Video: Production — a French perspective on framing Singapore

I mean, being a foreigner, I mean, Anthony gave me a lot of references, and I could see in his house how it was looking like within the different flats we actually visited to see which kind of lamp they're using. So we use mainly props light and sometimes some lights to give back a bit, but mainly it was props light. So it was quite interesting.
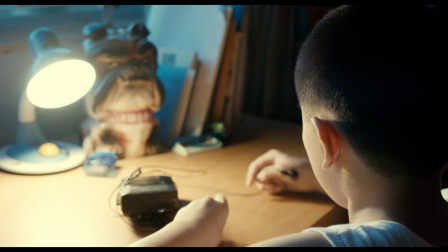So, I mean, that's not the right order for the picture, but for example, in the bedroom we had like, no, let's say here, yeah. Here in the living room, so we had these lights. I mean, we saw a picture of Anthony actually using, where we saw there were some other lights hanging above.
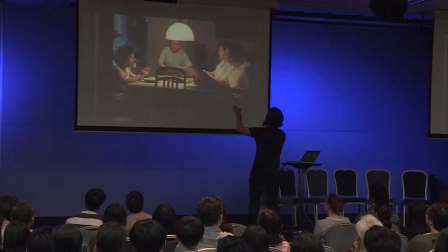But actually in this scene, the only light working is the prop lights, is this, you know, this one here.
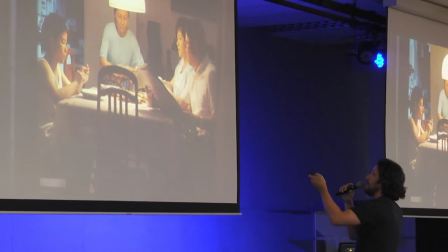That's the only one giving light. And the same here, the blue here, is given from a prop light that we installed with the set designer, and that was it.
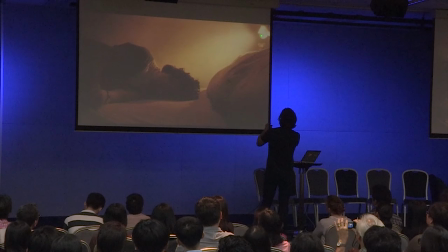The same here, it's only, you know, it's a prop light we use. The only source of light from this shot, I mean, everything is quite dark. It's not as dark in the film, but I don't know, I think I didn't get the right version. And basically, it's the only source giving the light, basically, for each shot.
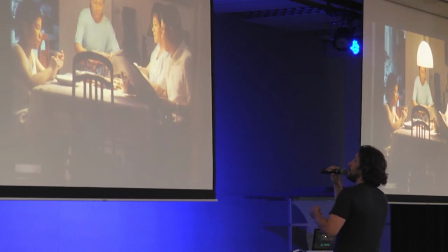The same here, same here. Same here.
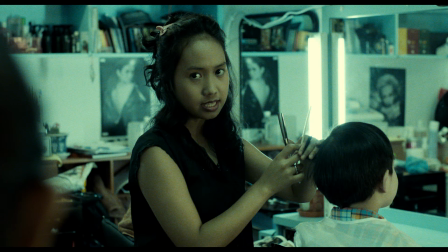We're in the shop where we, like, hairdresser shop, and so what we did is we installed basically props light as well, like this one here.
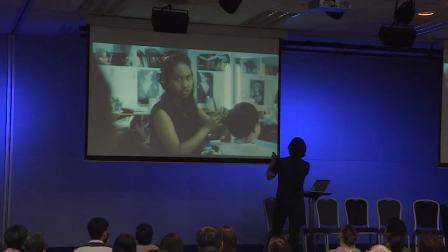That was not in the shop. That's stuff we put in basically, and we put like four or five different lights, and basically switching off, switching in,
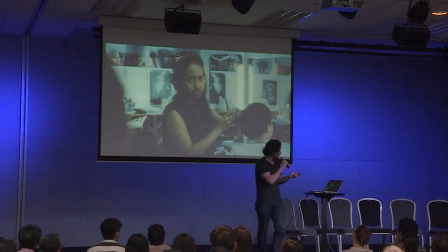depending on the shots. And that was that.
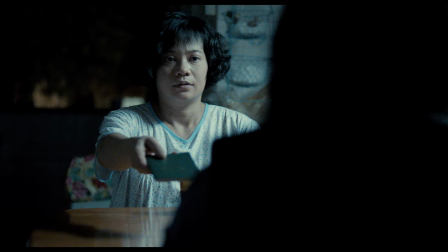Here, for example, when I was talking about the tubes, that we bought a lot of tubes,
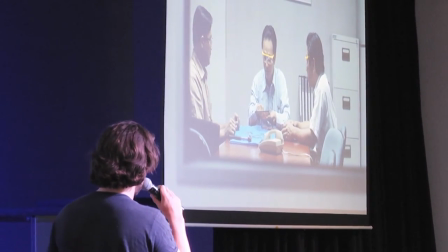there is a scene where there is two offices, the office of the mother, the office of where her father is going, and basically in the whole office, what we did is we replace all the fluos with the tubes, actually, we decided to use.
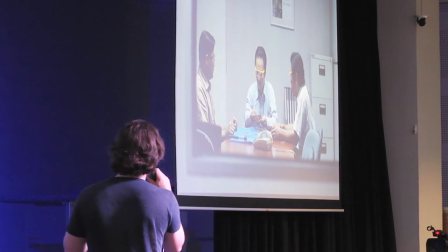And everything was just using that. There was no other light lighting them.
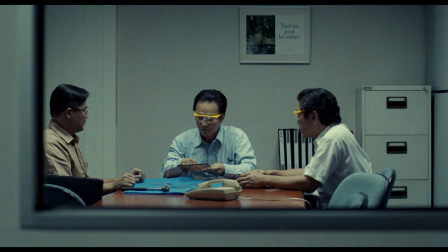It was just the props light above them.
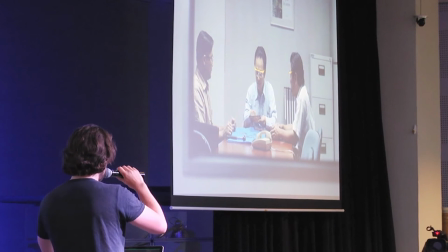And what we did is control the light to shape it a bit more, to look a bit nicer.
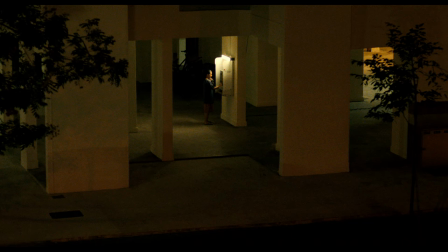So for example, here as well, we placed the phone in the street and we put this light just to, you know, to actually to be able to see her. Yeah, so that was as simple as that.
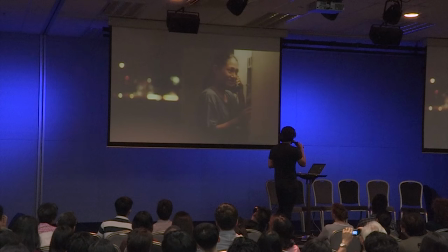And sometime it was about controlling, like what I was saying, we used props light, but it's more about controlling the light as well, more than just lighting, just switching on. So basically, in the living room where you see it's only this lamp hanging above, it's just actually there was some diffusion inside. There was a lot of things to actually make it so it wouldn't spill everywhere, and that would still light the actors.
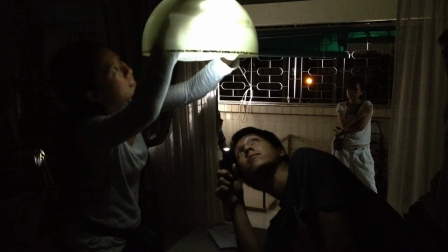So that's actually Cindy was here today. They trying to do that was a nightmare.
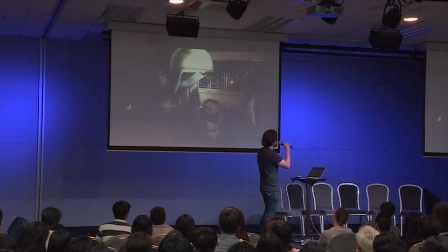Every day we had to put it back, and you know the hood just melted down because of the heat of the bulb was too high. I mean that was a real pain. Yeah, so mixed lighting is the same.
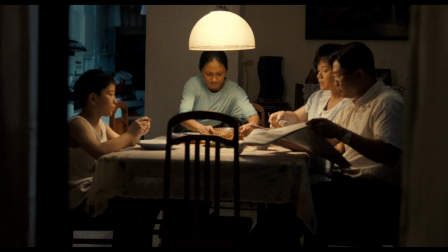It's like we use like those orange light with flows light, and that was very important for the feel and the mood of it.
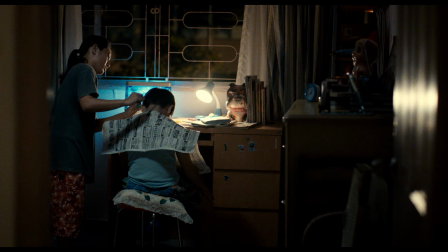It's the same in the bedroom. We had like, you know, some prop light above with some, you know, it's everything is a mixture. So basically, it was all a discussion between Anthony, the set designer, Michael, and me. And that was happening before, even during production sometimes. We made quite a lot of changes.